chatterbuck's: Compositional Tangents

Have you ever looked at your own composition and thought, there is just something off about the flow of it? Well, you might be dealing with a compositional tangent. A devious, evasive visual point in your composition that more than often bothers your eyes and can in many cases screw up the flow of your composition. Tangents have their homes in many faculties and subjects, but in the art world, a tangent is a point or indication that two or more things are touching one another. Now sometimes this isn't bad per se, but more often than not, a tangent is not voluntary, and that is where they become a hassle to deal with. So let's take a look at a couple of tangents and how we can possibly fix them.
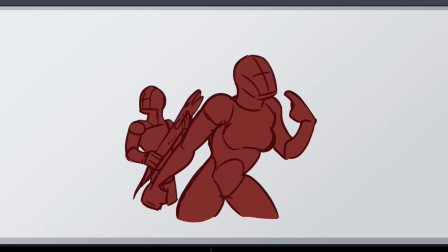58s
Parallels. When the edges of two objects run parallel to one another, it gives the composition a stale look, as one object might appear to be somehow fused with the other. Put one of the objects at a different angle to counter this.
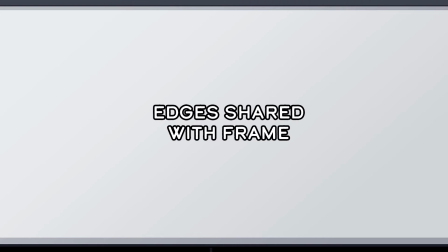78s
Edges shared with frame.
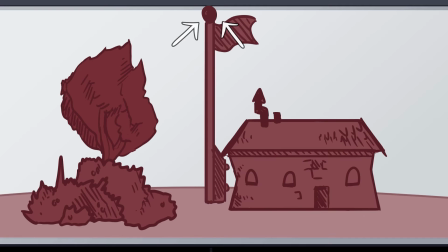81s
When the edge of an object touches the edges of a frame, the image tends to look crowded and confined. Give the object a bit of space to allow the composition to breathe, by pushing the cropping at some distance from the object that the frame is fused to,
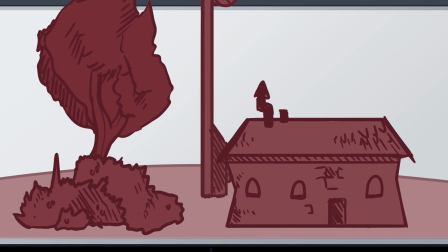97s
or crop further inside the object's mass to remove tangents.
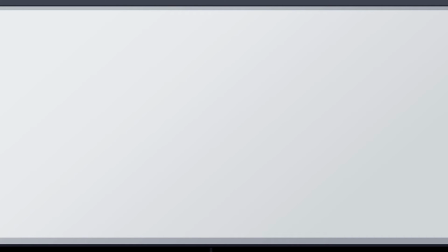105s
Shared edge. When the outline of an object aligns directly with the outline of another,
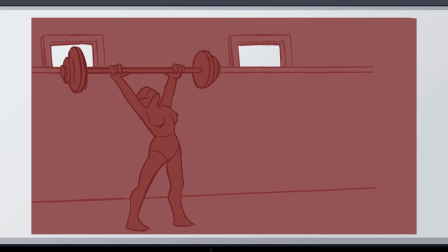111s
it appears that the two objects are one, and can make it hard for the viewer to correctly distinguish between the two objects. Make a clear division of the two objects by moving either of them to disconnect the two outlines.
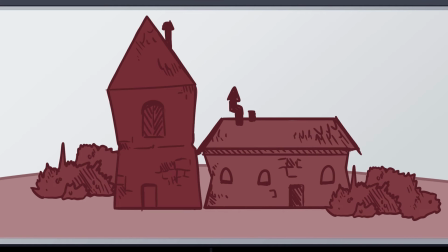128s
Object tangents. Just like the shared end to frame tangent, objects which edges touch can create a busy and divided look.
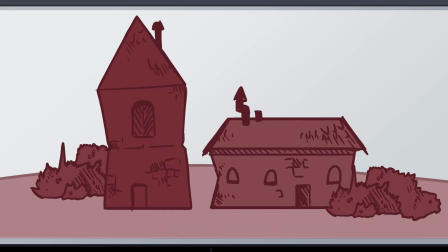138s
Nudge your objects in either direction to make sure that their edges don't touch, either by having them overlap or by spreading them out in your composition.
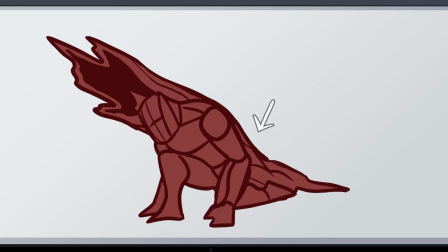151s
Shared outline. When two objects' edges share the same direction and position, it can look like the two objects are merged into one.
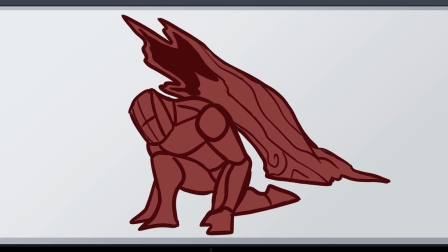159s
Shift your angle or point of view, or move one object or the other to break with this tangent.
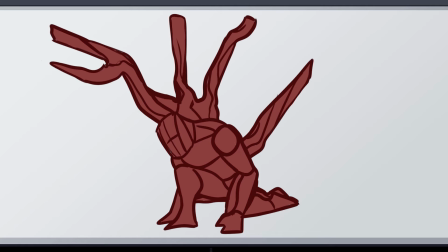169s
Sprouts. Shapes appearing behind your object dead center can make them look like they're sprouting from your character or object.
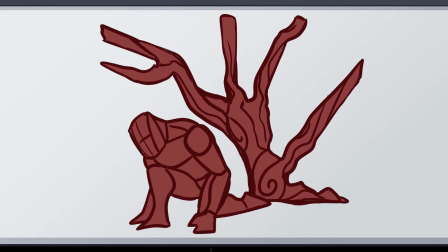176s
If this is not intentional, move the shapes in one direction or the other to make sure their origin point disconnects from the object's center.
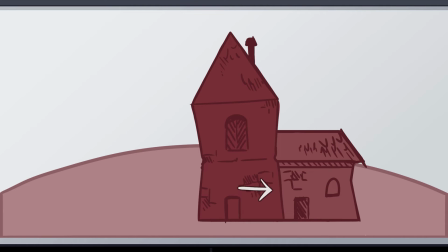189s
Obscured edges. If an edge of one object is obscured by another who faces the same directional orientation and position, we can lose track of the obscured object and think that the two merge into one. Additionally, it also makes the obscured object appear to be cut off behind the object in front.
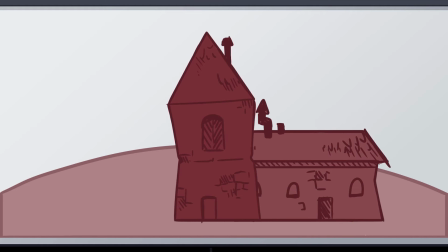208s
Move the objects so that the edges of the individual object is visible to the viewer, either by moving your point of view or distance the location of both objects further apart.
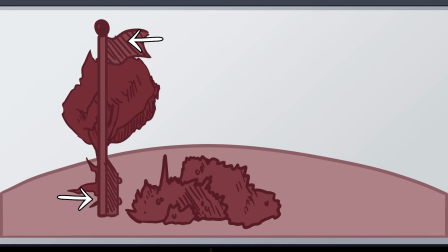223s
Divided peak. When a shape is divided by the apex of another, it gives us the illusion that the object being split is divided somehow, prompting us to think that there should be some sort of symmetry between the two halves. Move either of the objects till the two apexes no longer align.
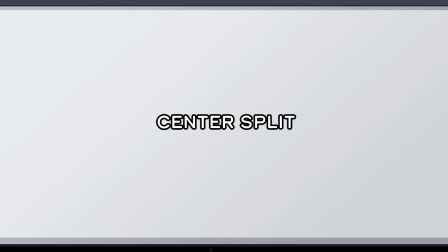242s
The center split.
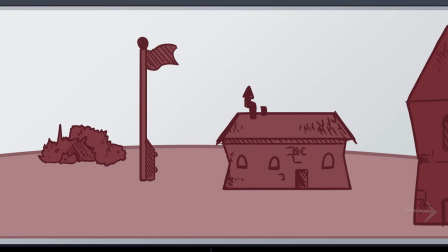244s
Dividing a shape that's otherwise meant to appear symmetrical near the halfway point gives off an unnatural feeling of the object in question being split down the middle, and doesn't exist outside the composition's framing.